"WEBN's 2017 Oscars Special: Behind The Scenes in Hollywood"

It's going to mean that we're going to have to share that with Asians and Hispanics and Muslims and women.
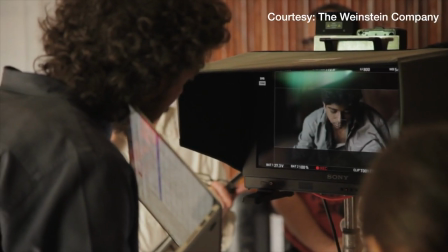It's going to mean that whites are going to have to share a bigger portion of their pie with the overall group of people so that everyone can at least know what the pie tastes like.
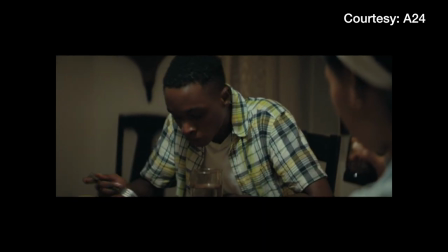One highlight of the diversity controversy is support for the movies.
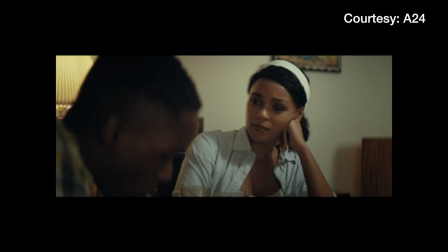Robertson says those chosen to be made are because of demand and profit. this is a business. It's business show, not show business. So we can't cry woof and say racist if you're not going out and supporting the films when the system decides to deliver them.
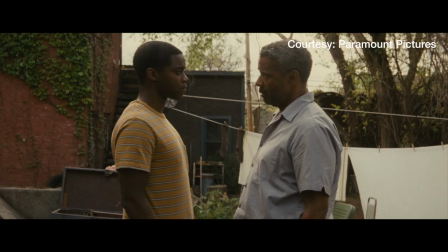Robertson says Hollywood still has a long way to go. The industry is male-helmed,
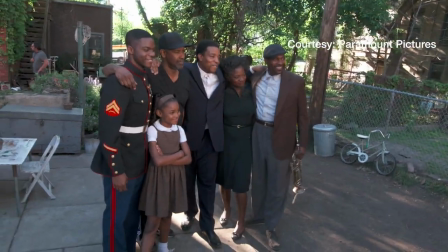you know, men run the business and people tend to naturally gravitate to images that are a reflection of themselves. If you're not happy with a movie or something that you see in a movie or on TV,
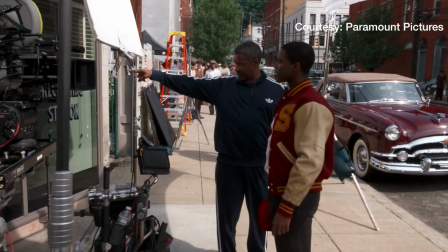most TV shows and films have websites or some sort of social media attachment. It provides a platform for consumers to voice their happiness or disappointment about a particular project. The African-American Film Critics Association has applauded the Academy for its recognition of black artistry, but says the call for diversity is a longer-term goal. We're going to take a quick break, but when we come back, we'll give you a sneak peek of the Oscars after-party. Don't go anywhere.
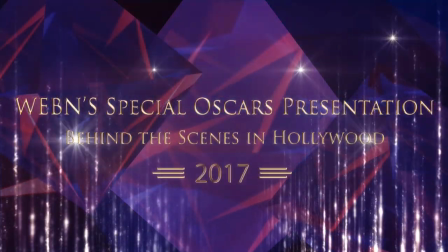There are multiple moving parts that go into an Oscar-nominated film, but one factor that draws the audience in is the visual effects. That's very true, Shaina. Visual effects have the power to captivate the audience. The movie Doctor Strange is no exception. Visual Effects Supervisor Steph Ceretti worked hard to find balance between reality and fantasy dimension.
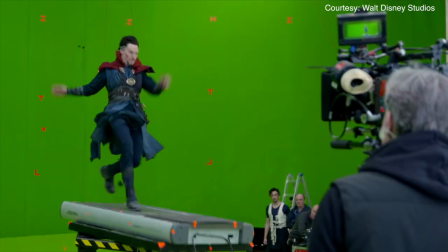Wirework, treadmills, and fight scenes.
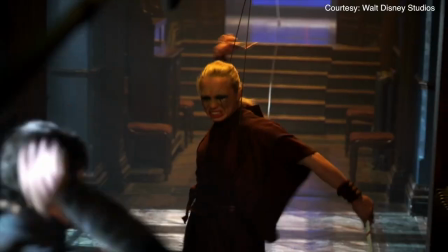These are all elements that made the magic of Visual Effects shine in the film Doctor Strange.
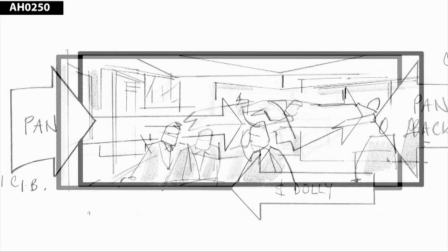From pre-visualization to storyboards and script reading,
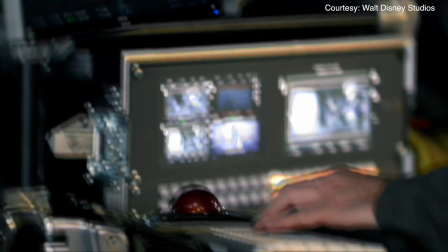Visual Effects Supervisor Steph Ceretti had the difficult task of finding a way to make the director's vision come to life. As soon as we start shooting, I mean, I'm here on the set every day with the director, and we work together with the actors to go through everything that we have to do.
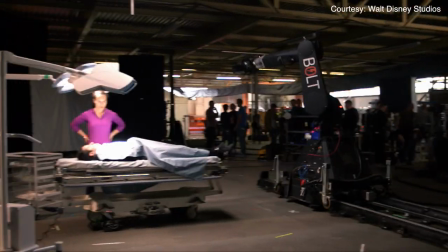It's very technical, especially on Doctor Strange, we had a very technical shoot because everything was very precise,
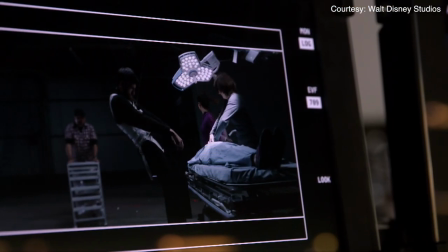and we had prepared everything in pre-production to make sure that we would have all the equipment.
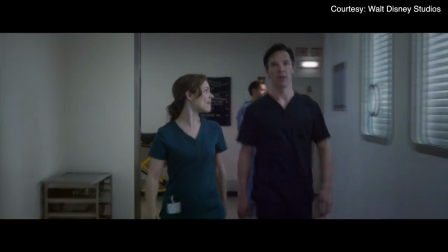In the movie, a brilliant but arrogant surgeon is taken under a sorcerer's wing after a massive car accident.
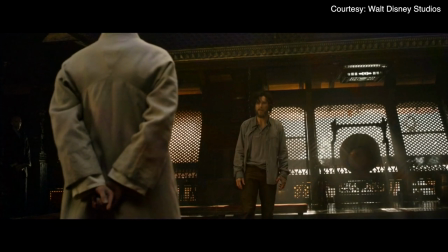There, he's trained to defend the world against evil.
You're a man looking at the world through a keyhole.
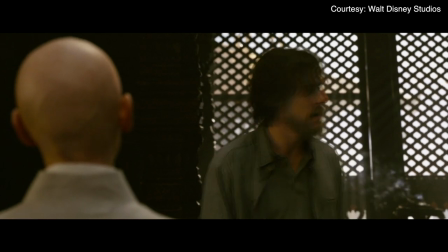You've spent your whole life trying to widen that keyhole.
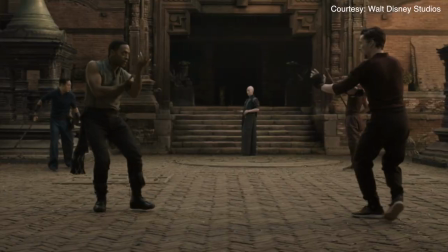Seredi and the producers help the audience follow the story by placing the film in real-life locations like New York, London, and Kathmandu. These are grounding the film into reality. But then as soon as you get away from that and you go into all crazy dimensions and the colors and all the psychedelic stuff, We try to transition into these things in a way we're in the edit and with the effects that we do,
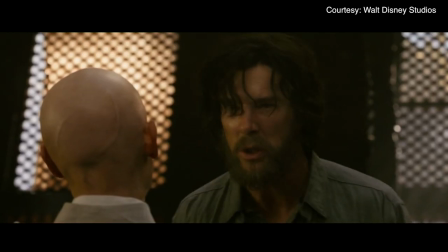we bring the audience into it slowly or sometimes we go for a shock, like when he gets pushed out of his body the first time.
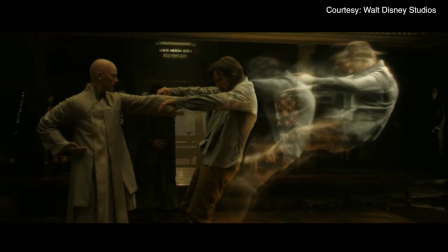It's like, it needs to be a shock. So, bam, you know, we throw that to the audience and we make them excited for what's coming later.
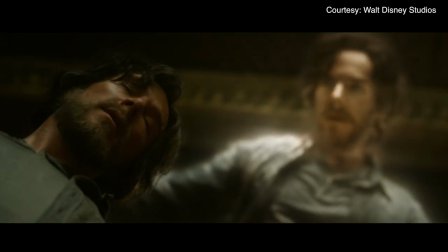But it's about finding the right pacing between the real world and the crazy world that we are putting around it. Does it ever come to the point where you just say no and you say that it's not possible? We don't. Don't? No, we never say no. Why not? Well, because we're here to deliver the vision of the director, right? So we can't say no, right? There's always a way. We try to work to make it work.